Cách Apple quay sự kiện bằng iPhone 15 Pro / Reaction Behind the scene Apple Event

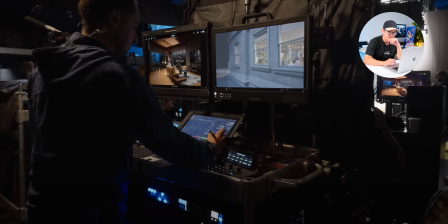Anh em nhìn cái dàn setup này. 50 màn hình. Mình có nghe nhầm không ấy nhỉ?
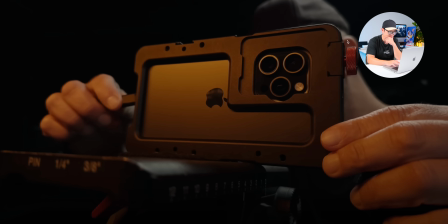On a tiny little iPhone, USB-C out, powering 50 monitors.
50 màn hình. À, thực ra thì xuất ra 50 màn hình là hoàn toàn khả thi nhá.
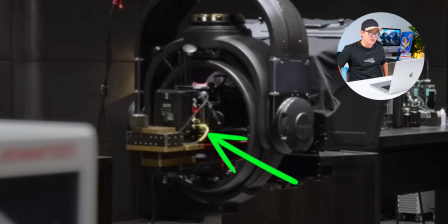Vì các bạn có nhớ cái hệ thống anten lúc nãy không ạ?
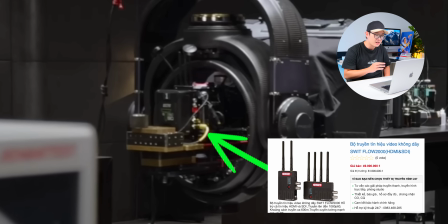Thì mình đoán ra đây là loại anten giúp truyền hình ảnh từ iPhone lên các hệ thống máy tính xung quanh để mà mọi người có thể nhìn rõ cảnh quay đó trông như thế nào. À, đây là cách thức cũng rất là phổ biến thôi, vì một setup chuyên nghiệp như này thì không ai lại đi dùng dây dợ cắm lên đến là 50 màn hình đúng không ạ?
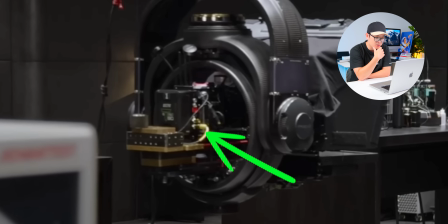Thì mình đoán là iPhone 15 Pro nó sẽ được xuất hình ảnh vào một cái hệ thống transmitter. Tức là mấy cái anten lúc nãy. Rồi hệ thống này nó sẽ truyền hình ảnh qua các màn hình ở xung quanh. Những cái thiết bị như vậy thì nó cũng rất là phổ biến ở trong cái việc là production rồi.
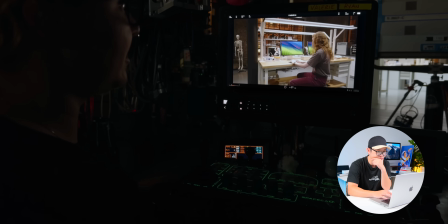Yep. And it's going off without skipping a beat. One of the most exciting and interesting things to see is like how not different.
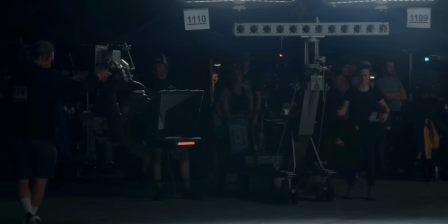Uff. Đây, anh em thấy rằng đội ngũ nhân sự hùng hậu đứng sau để đảm bảo rằng những shot quay nó được thực hiện một cách chỉnh chu nhất.
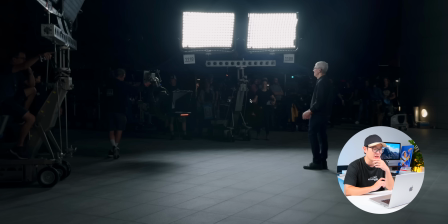Và từ nãy đến giờ ấy thì các bạn cũng có thể thấy rằng là toàn bộ đội ngũ nhân sự vẫn đều được giữ nguyên. Giám đốc thì mình thấy rằng là của mấy công ty rồi đấy. Rồi hai pro workflow, một người chuyên về video, một người là chỉnh bảo và kỹ xảo đến từ Apple này.
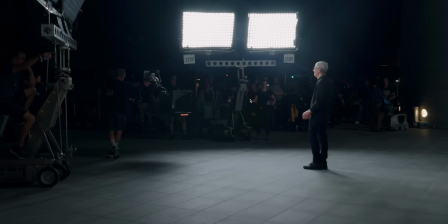Còn ở đây thì cả 100 người. Đấy, tất cả chỉ để phục vụ cho chiếc iPhone 15 Pro này mà thôi.
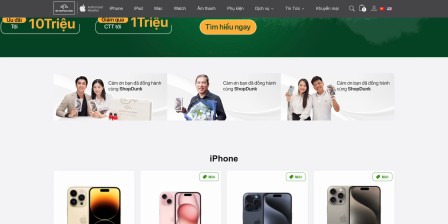Dừng lại một chút nhé, vì mình muốn cảm ơn Shop Đăng đã đồng hành với cả ThinkView trong video ngày hôm nay. Shop Đăng là đại lý ủy quyền của Apple và chỉ chuyên các sản phẩm của Apple mà thôi.
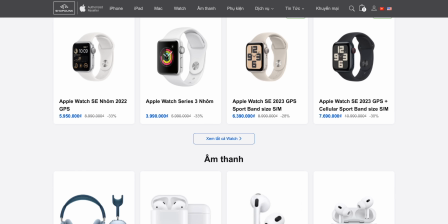Nên là ở đây thì luôn đủ loại và các sản phẩm đều được trưng bày cho khách hàng thoải mái trải nghiệm trước khi đi mua hàng.
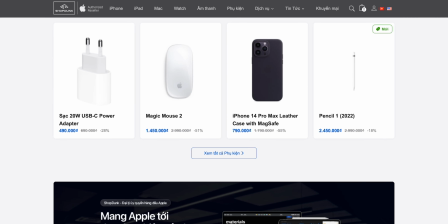Bảo hành thì cũng rất là nhanh.
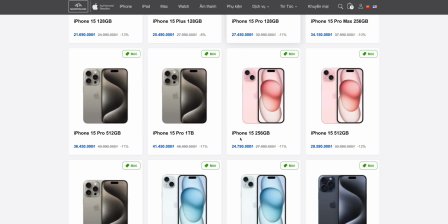Và nếu như mà các bạn có nhu cầu mua iPhone 15 series thì Shop Đăng đang có chương trình khuyến mãi với mức giá từ 19 triệu đi kèm giảm 1 triệu thông qua cổng thanh toán nha.
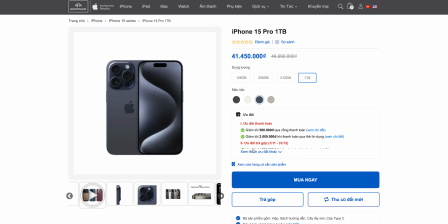Rồi trả góp 0% và chương trình thu cũ đổi mới trợ giá lên đến là 1 triệu rưỡi.
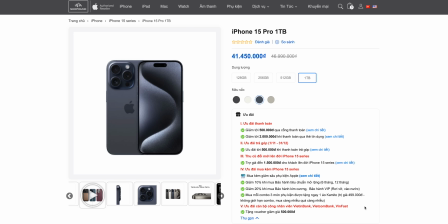Và mọi thông tin chi tiết về sản phẩm cũng như là mức giá mới nhất thì mình sẽ để đường link phía dưới phần mô tả để mà cho các bạn tham khảo kỹ hơn.
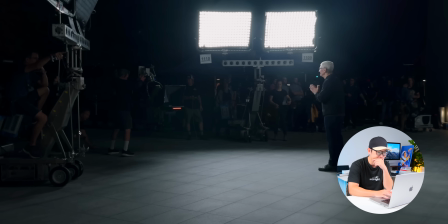Cảm ơn các bạn rất là nhiều. It's been on set. This whole đèn này, anh em thấy không?
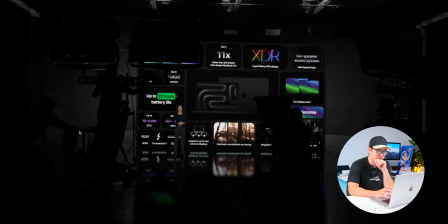Dàn setup nó vẫn rất là chuyên nghiệp luôn.
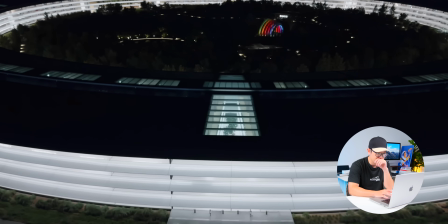East was low light and low light is a little bit more sự kiện quay rất là tối.
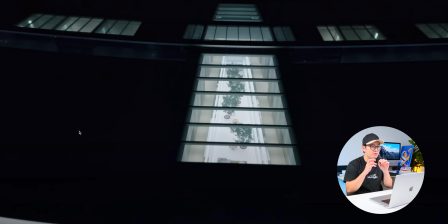Tuy nhiên thì cái cách setup của Apple ấy tối nhưng mà nó vẫn có mức độ tương phản chứ nó không bị nhập nhờ. Và cái cảnh nào mà có mức độ tương phản càng gắt ấy thì cái nước ảnh cho ra nó lại càng nét hơn.
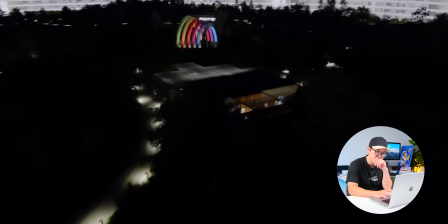And we nailed that. We're able to get the same complex shots on such a small device.
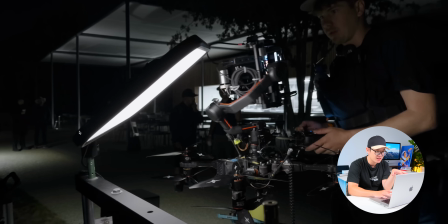Setup cực kỳ là chuyên nghiệp luôn, bốn đèn này.
Similar to how we would do.
Gọi là dàn điều khiển.
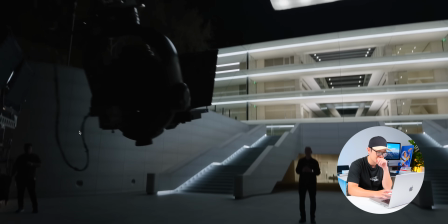Any traditional camera. We're on cranes, dollies, drone shots.
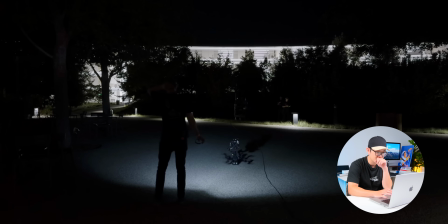Drone's going up.
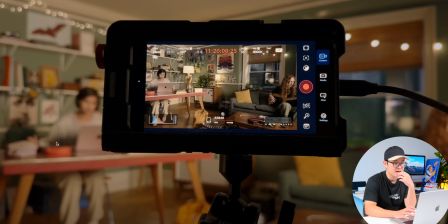We've really supercharged it all by having the ability.
Đây, cảnh này cận hơn về phần mềm mà Apple đã sử dụng để mà quay video.
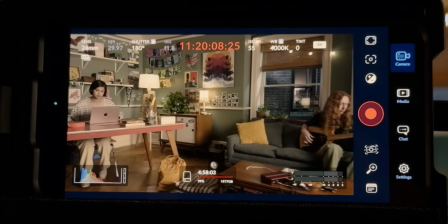Thì đây là phần mềm Blackmagic và cũng là app quay video chuyên nghiệp nhất ở trên iPhone hiện nay. Nó hoàn toàn là miễn phí nhá. Và các bạn có thể download về để mà trải nghiệm xem rằng là nó có gì hay. Tiếp nào.
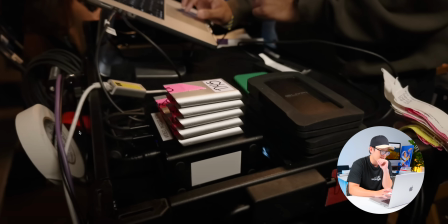Go to an external drop.
Đấy, cắm ra rất là nhiều ổ cứng ở bên ngoài.
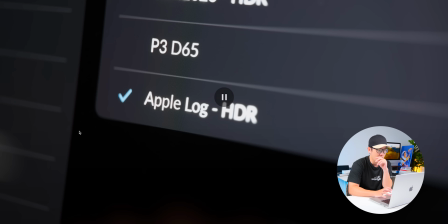With USB-C and Apple Lock.
Apple Lock. Thì về định dạng quay thì Apple sử dụng Apple Lock. Thì ở đây cũng là định dạng mới ở trên iPhone 15 Pro. Nó giúp giữ được nhiều data hơn này. Hay là giải dynamic range nó cũng sẽ lớn hơn rất là nhiều. Ví dụ như ThinkView chúng mình nhá, thì cũng toàn quay bằng định dạng lock.
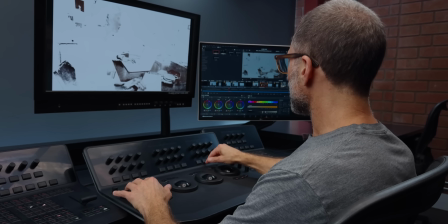Rồi sau đó thì mới cho lên máy tính để mà chỉnh màu. Chỉnh màu nó là phần rất là quan trọng nhá. Nó sẽ giúp các cảnh quay có mức độ chiều sâu là cao hơn và che đi được những cái hạn chế từ việc quay bằng điện thoại.
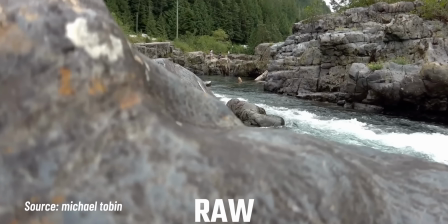Để mà cho dễ hiểu thì mình sẽ lấy một số những cảnh mẫu này. Các cảnh này thì cũng đều được quay từ iPhone.
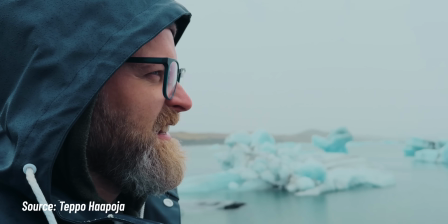Lúc đầu thì nhìn có vẻ rất là bình thường đúng không ạ? Nhưng mà sau khi chỉnh màu cinematic lên ấy thì cảm tưởng như là quay từ một cái hệ thống camera chuyên nghiệp vậy. Tiếp nào.
This gives you sort of carte blanche to define your own look in post-production. This new format has way more dynamic range, way more information and gives you more options.
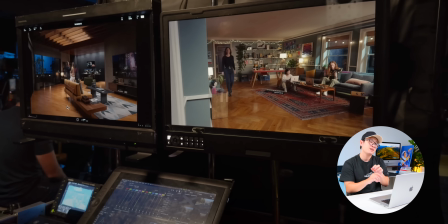Đây, cái cảnh này nhé.